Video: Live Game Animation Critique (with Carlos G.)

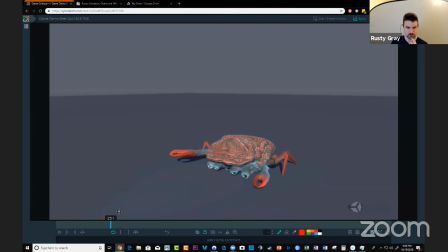And then we'll, like, I want to also get to his, like, his spawning and like pincer taunting and stuff like that.
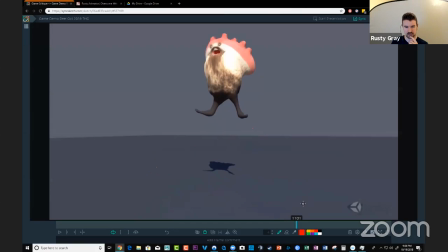I think that will be cool. And last, I think we'll get to the mushroom guy. We'll see how time goes and everything, but But, yeah. Sounds good.
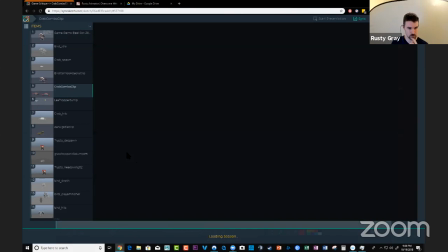Crab combo.
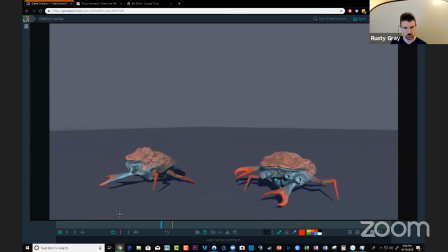So this guy is pretty cool. There's several things that I see right off the bat.
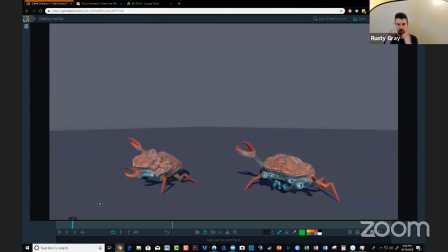And one big thing that I told you was going to open a whole Pandora's box for you is that I feel like, in general, most of these animations, when there's an attack or something like that, everything moves at the same time so when he gives an
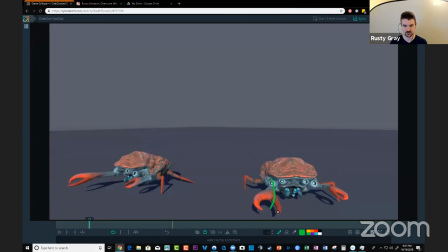attack here what i mean by that is his arm is here his body is here and they hit their extremes at the same time so uh like going back to the coco video i did this week on youtube i talked about lead
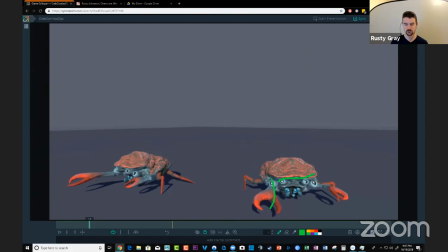and follow and that's what this is all about is breaking things up so you know what is leading and what is following to give it more of an organic feeling um one actual like great reference that you can you can see for this is there's that slow-mo moment you've seen infinity war
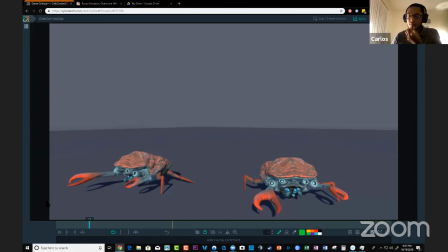right marvel yeah yeah so one great reference for this is to look back at infinity war the moment where thanos is gonna punch captain america and he does have this slow motion
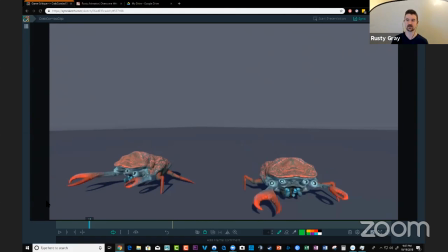moment where he goes to wind up his fist and what i want you to do when you look at that is look at his chest here like look at this line and see what his chest is doing and what you'll see is that the chest is
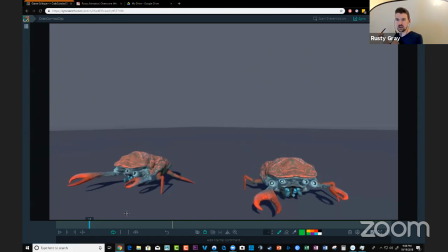leading that punch the chest actually winds up and then the hand comes back and then the chest comes forward and the hand drags and then it punches so that's what uh what would give your combo hits here a lot more impact
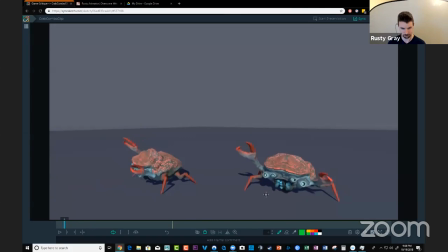so they don't just come forward at the same time when he when he winds up here i would say like right around here we would want this line we want this crab chest shell to start twisting this way right
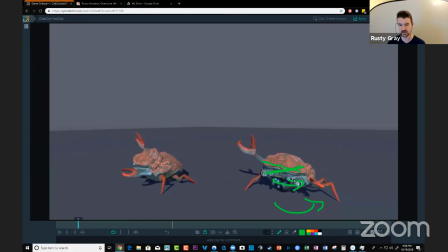it would already start to bend and change this angle to wind up and as that's happening. We hold this crab arm back, right? So we get that here. And then you can do what you're doing here where you're leading with the elbow, uh,
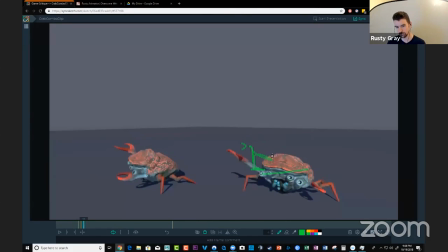if you want, and that will work better just because the body is going to already arrive first. And it's going to have so much more power because we're going to feel, we're going to feel like this torque into the body to throw it into the move, and it won't just feel like it's only the claw doing the work,
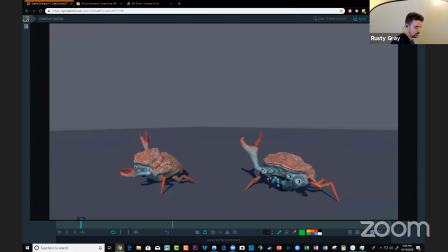right? So you get this in there, and then this feels more impactful. And it will read clearer. Right now it kind of reads like pose pose because it all hits the same time. So that's my first big note for you on this guy,
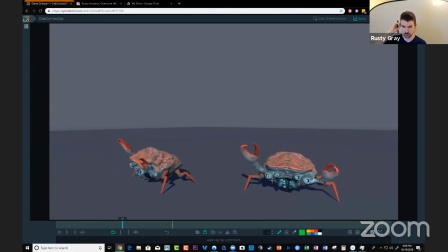and that's something you can apply to all of these animations to loosen them up quite a bit. Something else to note, this is a common thing for a lot of animators is to to animate punches and kicks and everything and
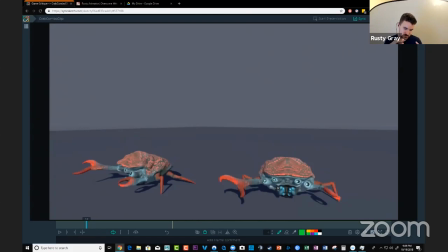always do it from the arm and forget to take the body to a much higher polish level. So I'm not saying that the body is terrible, but if I let's let's just track this guy actually this this like spot on his craft show
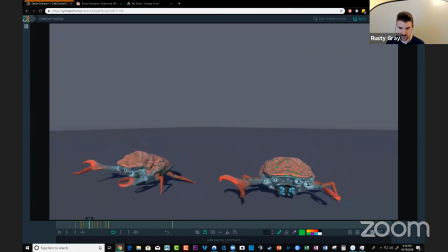so we got a nice arc here right you feel that whack right here it's pretty linear right there compared to the arc that you have later so if
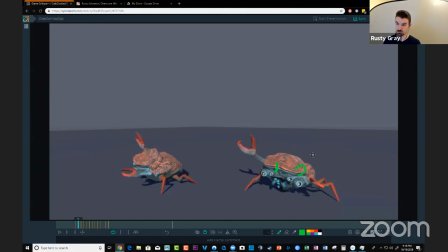what we had was some extra rotation some extra translation maybe you're using a little bit of z a little bit of x a little bit of translation x compared to just up and down or just the the bend you know to give us more of this kind of arc through there
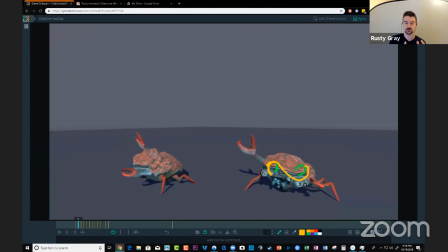you know you can be you can create any arc you want but that's that's one example that could work to make that feel a little bit smoother and i see this again and again where these there's these linear moments so you do this arc through here and then it goes linear again or it just kind of like goes on a straight line and
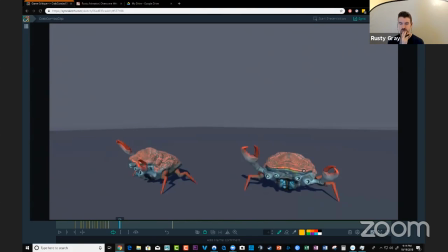so that makes it feel robotic it's like this this feels a little bit off it doesn't quite feel like a crab because it doesn't have that organic like arc into it right that makes a whole sense and so like you really see it here if we're if we're just staring at this spot
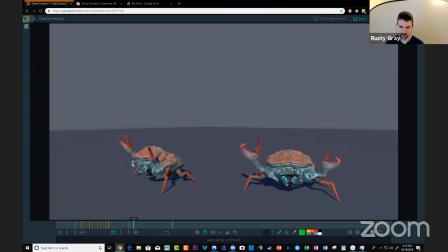and tracking that with our eyes all the way through feels very like linear and locked on this line so
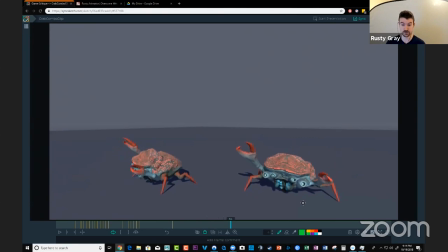that will do a lot to uh you know loosen this up again and make this feel better so you know when it comes to the first thing that i would focus on that's probably the first thing that i would go about fixing yeah
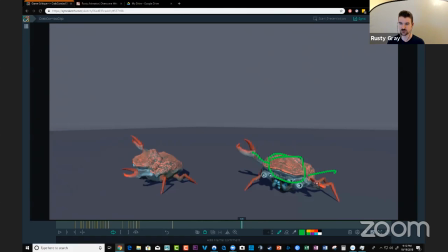checking the core body that that my limbs are attached to because if i change anything on the core body everything else has to change right um just just like if this chest is leaving that arm has to hang back so
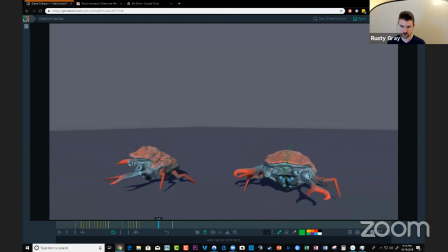that's what i would start with and focus on getting um i always used to focus when i like animating and vfx and stuff like that i would like to get the hips kind of rolling around and then i'd also like the chest to kind of follow slightly behind the hips usually and then
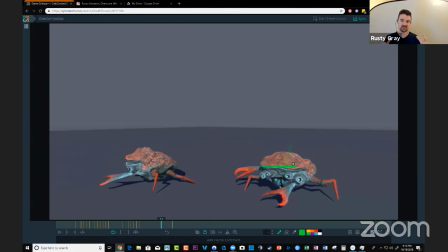they would do a little bit of a roll too and i would have a dominant like axis like i would have for this move if it's a punch then it would probably be a dominant twist you know if it was a jump it would probably dominant like bend back and forward but on
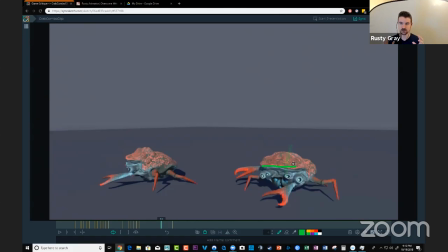top of that i i squeeze in just a little bit of z and the other rotations that i'm not using that much to get that roll in there so it feels organic. So that's kind of like how I think about it workflow wise.
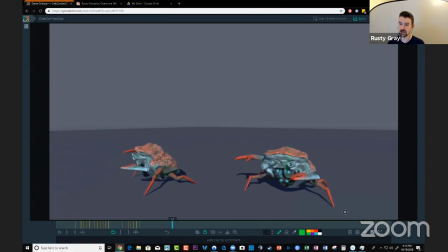I'll probably tackle the dominant axis first and then go back and add in that extra rotation for the role. Got it. No, that makes sense because what I've been doing is actually just to kind of keep it clean.